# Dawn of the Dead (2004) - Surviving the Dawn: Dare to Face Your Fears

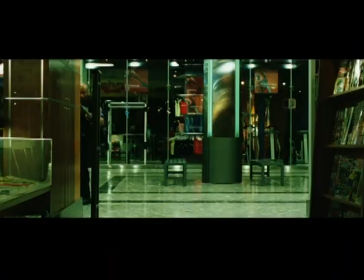(8:12)
We had to find an existing mall that was scheduled for demolition and then remodel and transform it for our use.
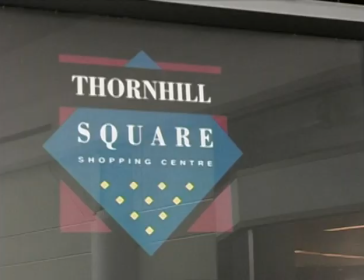(8:21)
We looked at a mall in L.A., there was a mall in New Zealand, there was a mall in Romania, and there was a mall in Toronto.
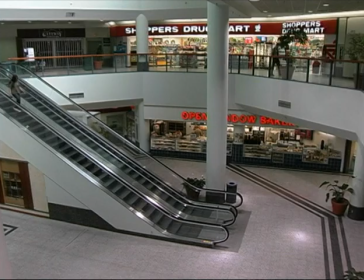(8:28)
We went up to Toronto and looked at the mall, and we brought Andrew Nescaromny, our production designer, with us.
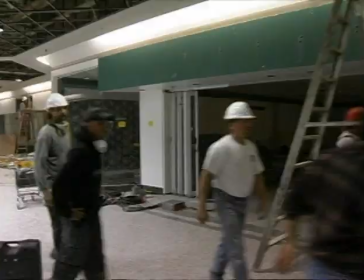(8:34)
And he looked around and said, you know what? I could do something really cool with this mall.
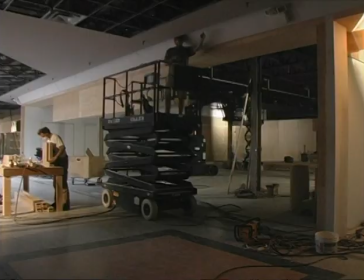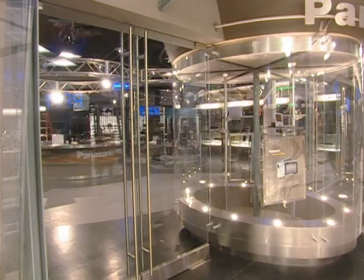(8:46)
we sat down and started talking about what we wanted the mall to look like. And from the beginning we wanted it to be slick. We wanted it to be designed to the point where you could feel the design, like the design itself was a character.
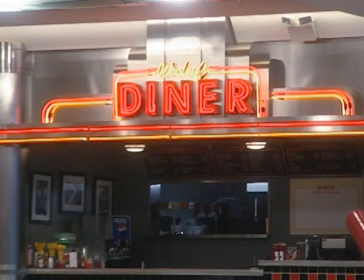(8:57)
We did research not only in North America, but we looked at Japanese malls and malls in England.
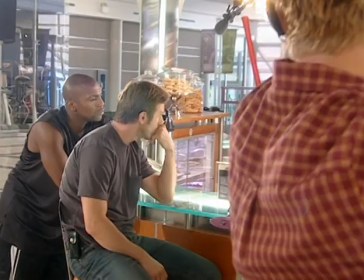(9:03)
What we wanted, ideally, was like real retail stores, so it really felt real. But then when they saw and read our script, they were a little hesitant because they were afraid that we would spray blood all over their logo or do something horrible, which we would have.
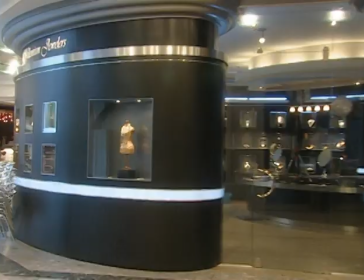(9:13)
But that left Andrew with the idea that he had to create a hardware store, Case Hardware. He had to recreate Reflex Sports.
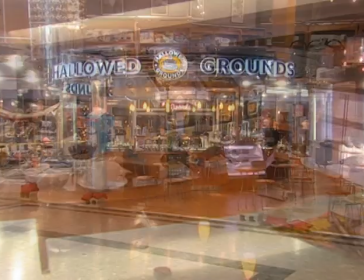(9:19)
He had to create a jewelry store. He had to create a baby store. He had to create a version of a coffee store.
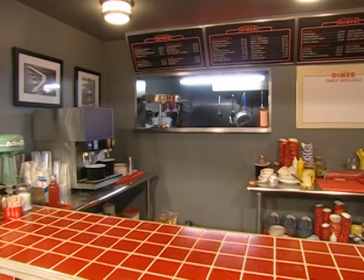(9:25)
Because people were interacting with him all the time, they couldn't just be a facade. They really were stores. And that was a really big job. A good majority of our initial build was spent demolishing and
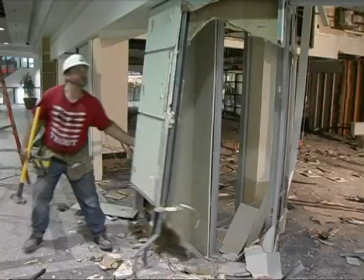(9:40)
tearing everything away right down to the structural steel roots was great we have a real root store in there and Panasonic they have a real Panasonic store they were pretty gutsy and I thought very smart to do it so those two are real but everything else we had to kind of create around them there was no way you wouldn't assume that these were real stores case hardware looks absolutely like hey of course there's a case hardware of course there's a reflex sports it's not even question it's It's pretty spectacular. I guess they're gonna burn it down or raise it to the ground. I don't know what they're gonna do. It's a terrible waste, but they're gonna have a hell of a sale at the end of the shoot.
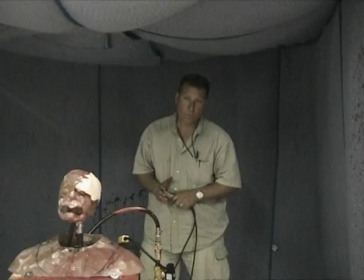(10:22)
In a movie like this, it's impossible to have too much gore.
Fire!
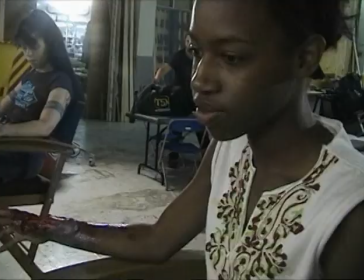(10:29)
We had designed more scenes of gore into the original layout of the movie, but we ended up trying to just go with the moments that are the most impactful. It was always like, let's make the movie we want to make, and then we'll sort of let Let the MPAA tell us what's too much.
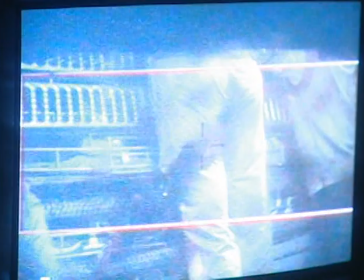(10:47)
I am a fan of the gore, and I had the gore in great detail in the original script. It was a lot of fun. I mean, it was disgusting.
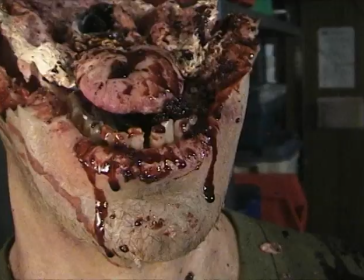(10:57)
Most people have, like, a stopper that helps them to understand, like, how much is too much, and I think just I wasn't blessed with that. The level of gore you get now is probably based on laws. There's laws that, like, tell you how much you can have.
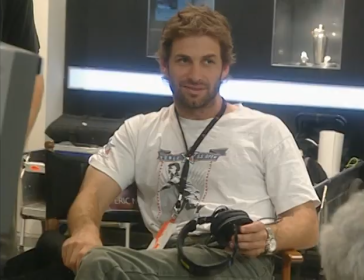(11:09)
It's weird. I remember I was having an early conversation with Eric Newman and Eric said to me, like, what do you, how do you see the zombies? And I go, well, if they could run, it would change the whole dynamic.
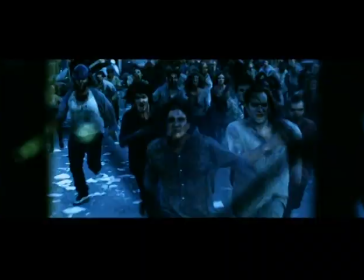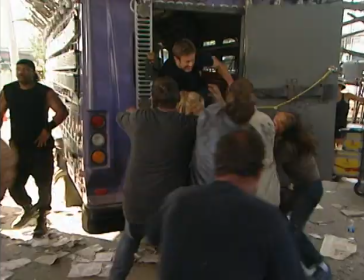(11:26)
I think that there is something very frightening about the lumbering zombie coming towards you,
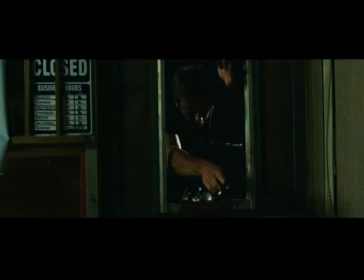(11:32)
but there's something much more dangerous about a running zombie coming towards you. So we decided to go with the danger factor as opposed to the, you know, the imagery factor.